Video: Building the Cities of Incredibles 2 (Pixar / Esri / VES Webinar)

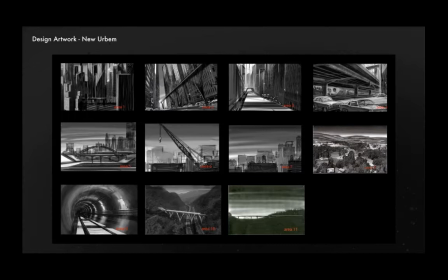16:00 So this was some of the kind of concept art to designate how those things should look different and if a few of these areas ended up being cut out just for simplicity and and to make that make it play a little quicker like you think there's some stuff that like big drainage areas
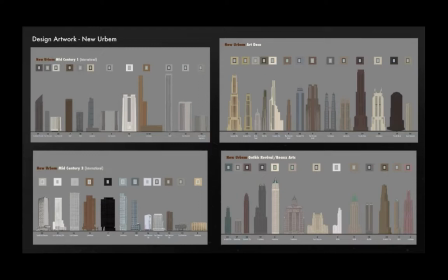16:15 which we we cut entirely so also the high-rise buildings in New Urbam needed to have a different look to them to help audiences tell the two cities apart in addition to mid-century designs we also incorporated some older styles such as art deco and gothic and things like that and overall the
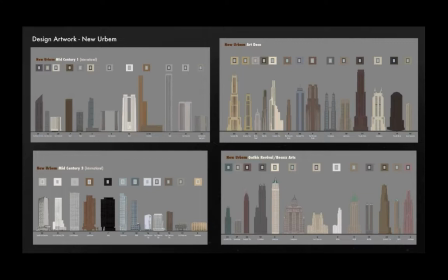16:32 city was shaded to be a bit darker and a bit dirtier so that it felt like it was an older city with more more heavy stone and things like that and
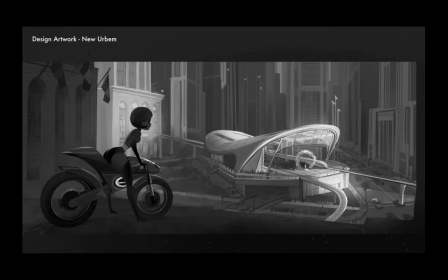16:41 less less concrete and clean clean surfaces like Missburg has also the downtown area of New Urban was meant to be much taller much more dense and kind of overbearing a little more intimidating as a whole
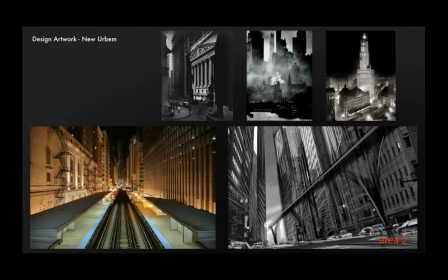16:54 here's a little bit of some of the kind of inspiration artwork as well as kind of lighting concept and
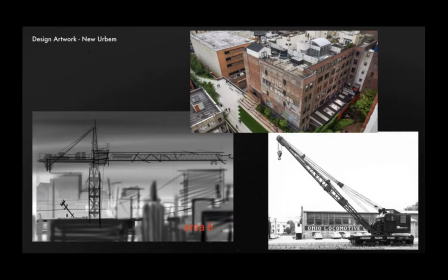17:01 a little bit of the concept artwork on the lower right there once again we have industrial slash warehouse kind of areas and this The models here were mostly shared with Munosburg for their warehouse area.
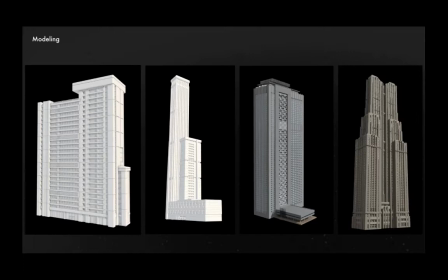17:15 So that gave us enough information to begin our asset construction. Obviously, we had to make a lot of buildings. I think we had approximately 360, including some of the variations on those,
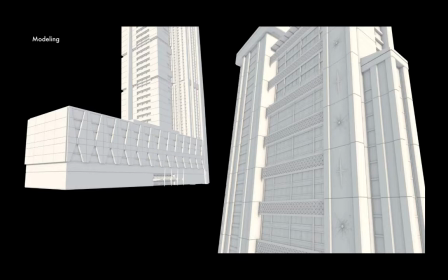17:26 most of which needed to have mid-century details and be able to work both up close at street level and as part of a larger city skyline.
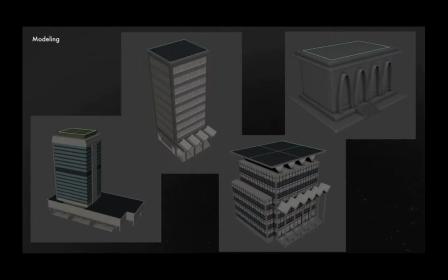17:35 That's all pretty straightforward stuff. one of the little tricks that we had to kind of facilitate our procedural city building later on was to add a simple polygon to the top of each building which indicated the amount of roof space that could be used for further props like air conditioning units radio towers
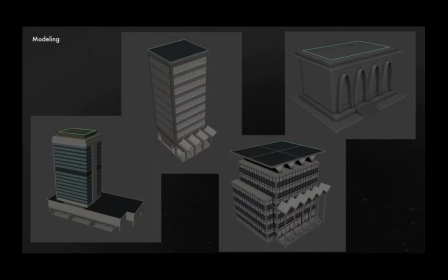17:50 you know water towers things like that both large and small buildings had these and they were all named the same so they could be easily found by by the systems
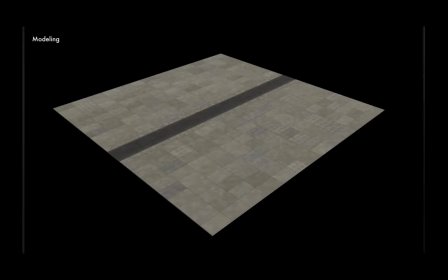17:58 later on in the process as far as putting together our hero streets we had these sort of modular street tiles that could be kind of pieced together based on action needs so we would work with the layout department figure out how much kind of runway we needed for a big chase sequence and then
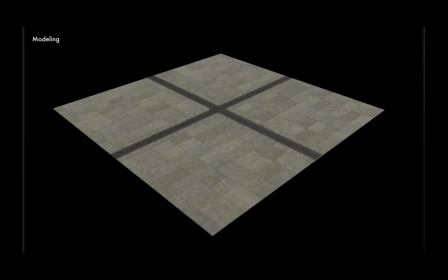18:14 piece a bunch of these these tiles together in various forms to kind of get a kind of basis for for that action
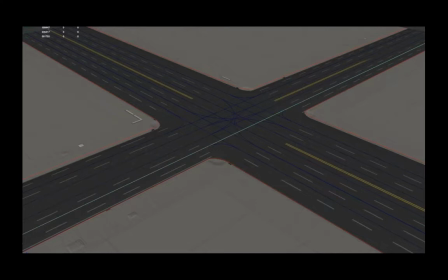18:22 and each one of those that was had built into it a number of kind of guides so you can see these lines here were guides for traffic and so we knew where traffic could go from each one of those lanes there's also some kind of red lines if you can see them that
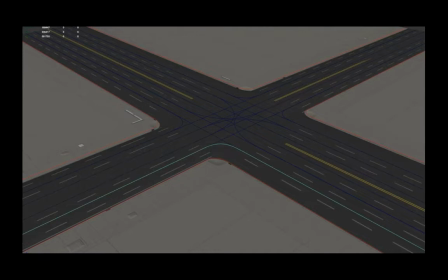18:40 designate kind of the edge of the curb so that the crowds don't wander off into the street obviously this is a family film we don't want anyone to get hurt
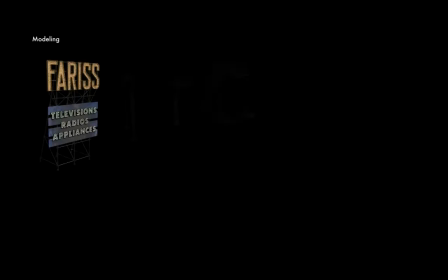18:48 that sort of thing we made a lot of props put on the streets we made a lot of stuff to go on the
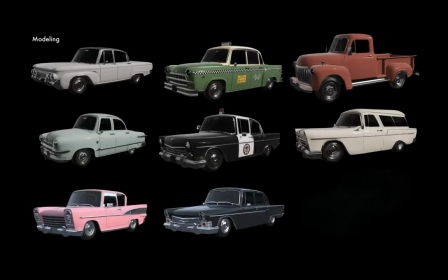18:57 roofs as well you can't have a mid-century film with a lot of
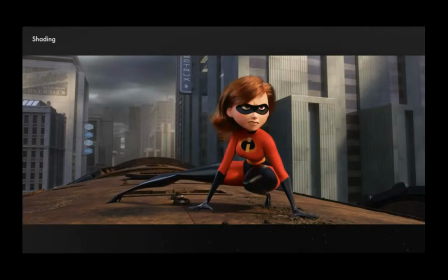19:02 big rolling American iron so it made a lot of vehicles and just a couple things to note we're on shading kind of tips
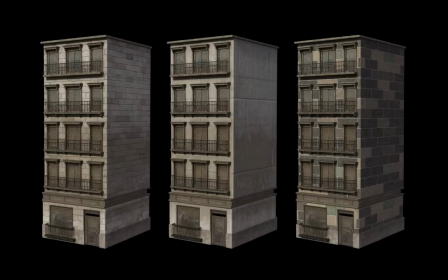19:12 and tricks that we we found very useful we had what we call a global shader that did almost all of the masonry shading
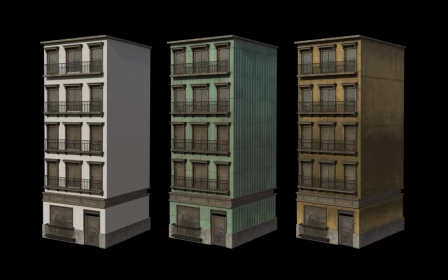19:18 anything that had a kind of brick or block like pattern could be handled by the shader and you can see kind of the wide variety of looks that could be dialed into the shader,
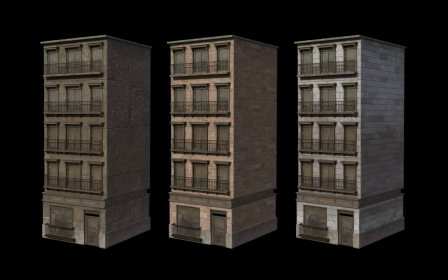19:27 really with the goal being to get a lot of variety as a whole in a big wide
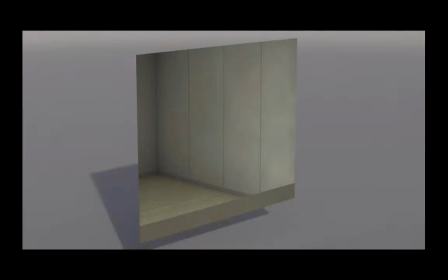19:33 view without having to make more buildings or shade them one at a time.
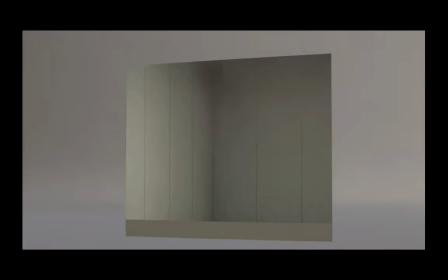19:39 Also, because we weren't really sure how close we were getting to the rooms in our buildings, they might only just be there in a quick shot.
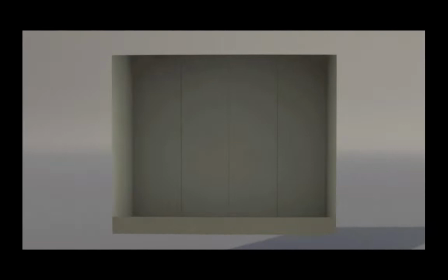19:47 We didn't want to dress out a ton of physical offices and apartments,
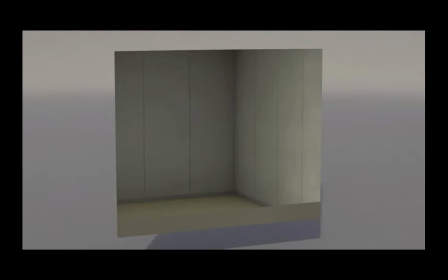19:50 so we had kind of what we call a fake room shader that we've used for quite a few films that uses parallax mapping to draw a box behind a flat plane.
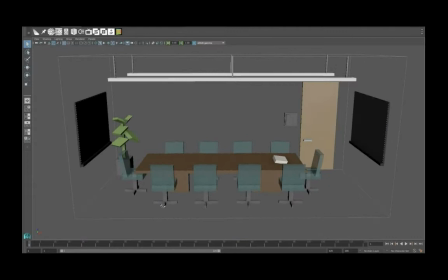19:58 To create some of the visual density, we augmented that shader with techniques that are fairly common in real-time applications to do ray marching to simple primitive shapes.
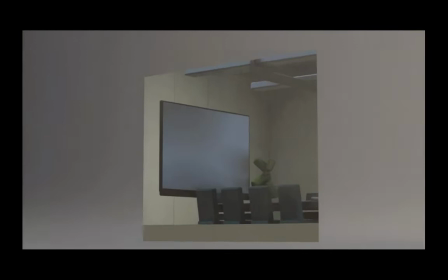20:07 Here you can see in Maya one of the offices that then turns into something like this.
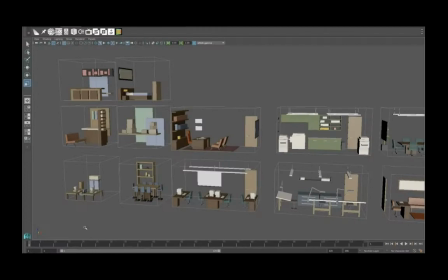20:15 Those shapes are provided as a parameter to the shader, and then we get something that looks kind of like a little office meeting room here. Modelers could kind of go to town make a whole bunch of different rooms office apartment shapes etc from cubes without without needing
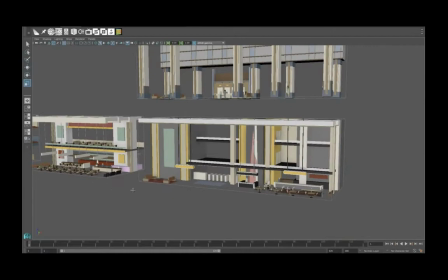20:30 too much additional guidance and then as well as some large ones you know these are meant to look like restaurants or lobbies things like that and some of our larger buildings
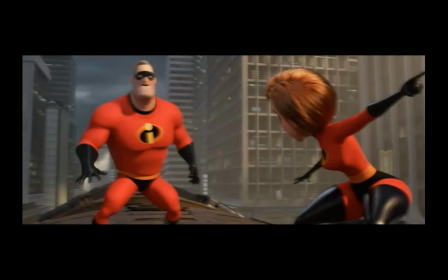20:39 and then we end up with that in there and then layer that into a building and in a shot and then all those background windows all have things that look at least plausibly like rooms that sort of thing.
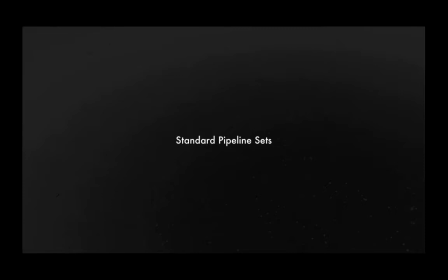20:54 So with that covered let's talk a little bit about how we put together our standard pipeline sets.
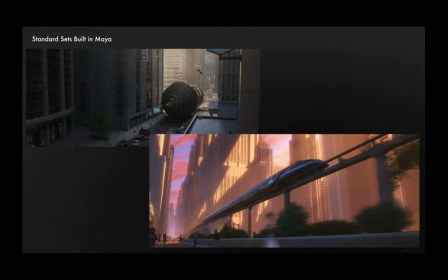21:00 This stuff shouldn't be too wild and crazy but for our close-up shots of cities we put these all together by hand. Pixar's pipeline is built around USD and referencing meaning that our models are
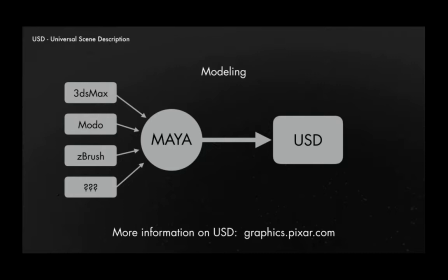21:12 built into USD files and those are then referenced back into Maya to in order to assemble our sets so because it's this USD if those are not familiar there's a link on your screen there it's an open source format released
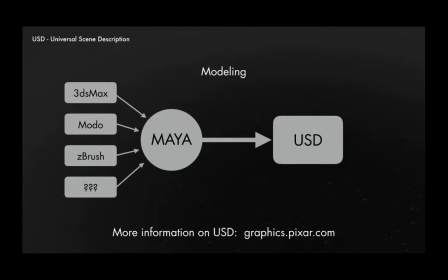21:26 by Pixar that can contain a wide variety of information it can hold geometry animation shading nearly any other arbitrary data in practice what this means is when we model things either Maya or other 3d packages everything goes into Maya and then there's a build process that converts those models into the USD format.
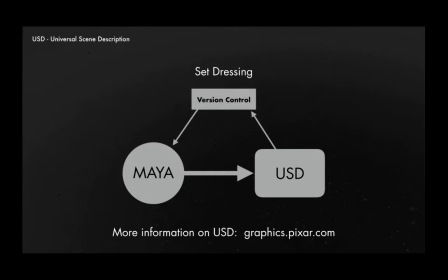21:43 That gives us those models. It runs through a kind of version control system. We reference them back into Maya, and that's how we kind of assemble our worlds. Those references are live, so any updates to the source models will appear in the set.
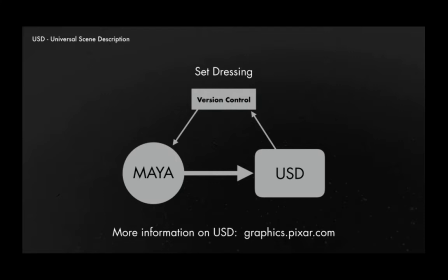21:58 It's kind of generally referred to as a push system. So if someone makes a new version of your building and publishes that,
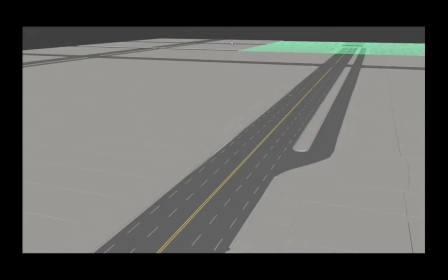22:06 you get that in your your set like it or not okay so a little bit about kind of assembling one of the things here you can see the little street tiles that we talked about that's what we start with we
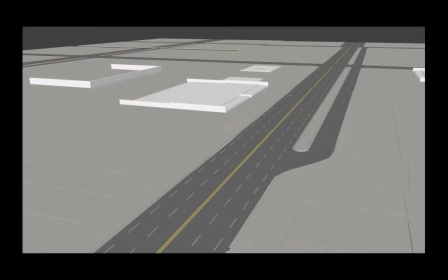22:20 then add in things like terraces to get a little bit of variety at street level these ads so we can put some steps in front of buildings that sort of thing
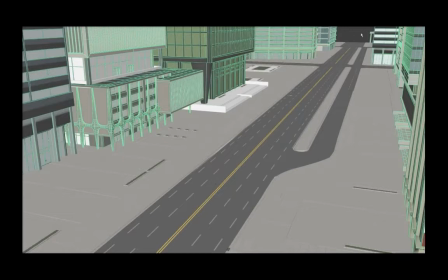22:26 there's some planters and green areas to try to break up the big solid concrete of the street tiles that sort of thing
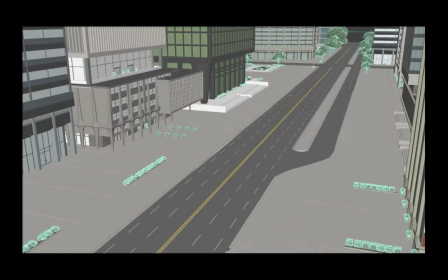22:33 and then drop in the buildings as you can see this was a very wide street because this was the main the main street for our tunneler under minor chase sequence at the beginning of the film vegetation obviously goes in the planners then you get things like street lights in there as well
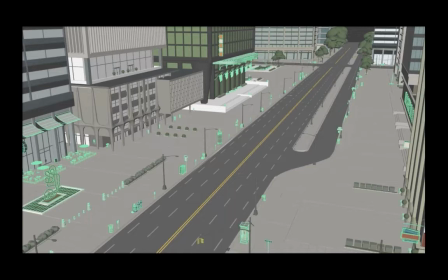22:50 and i think then we've got lots of lots more props that should there there lots of props and this gives us the ability to kind of designate smaller areas like uh like the outdoor cafe on the
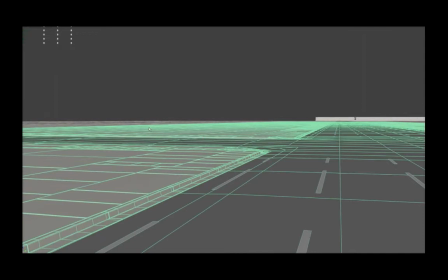23:00 left and obviously lots of cars all that good stuff.
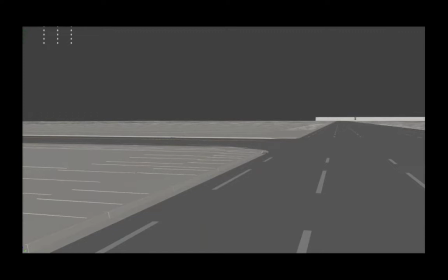23:05 Similarly in Urbam it's really the same process but a slightly different arrangement in that we still have the street tiles
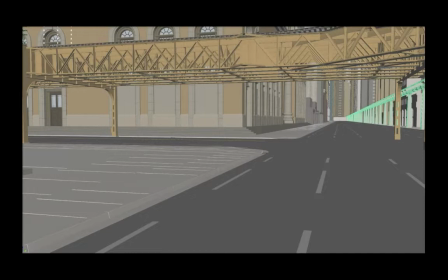23:13 but all the buildings are much closer to the street because it's meant to be a you know much narrower space that sort of thing and in this case we use kind of the elevated train tracks to do a number of things one to make the feel the city feel a bit more imposing a lot closer but also to help the sense of speed since we're going down the street very quickly.
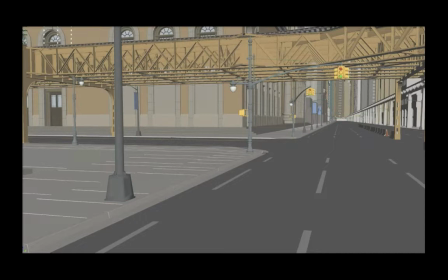23:33 We want lots of things to be zooming by the camera overhead and along the sides, that sort of thing. Also, because this was a chase sequence, we have some small items, but a lot fewer than we would usually have in an
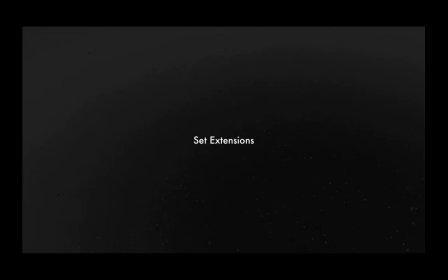23:45 up-close set like this because everything's basically hidden in motion blur. So that's our kind of hero set construction process. Let's talk a bit about set extensions. How does it differ? So I'm going to skim over some of the technical details in this because there's a lot and can really go in pretty far.
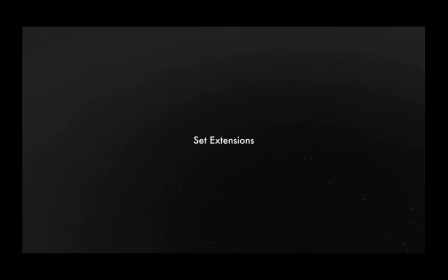24:05 But if anybody has any questions later on, feel free to type them into the little webinar thingy there.
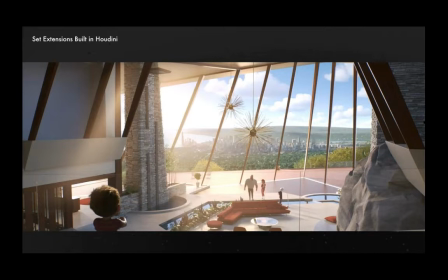24:11 Okay, so the set extension versions of our cities were an entirely different beast.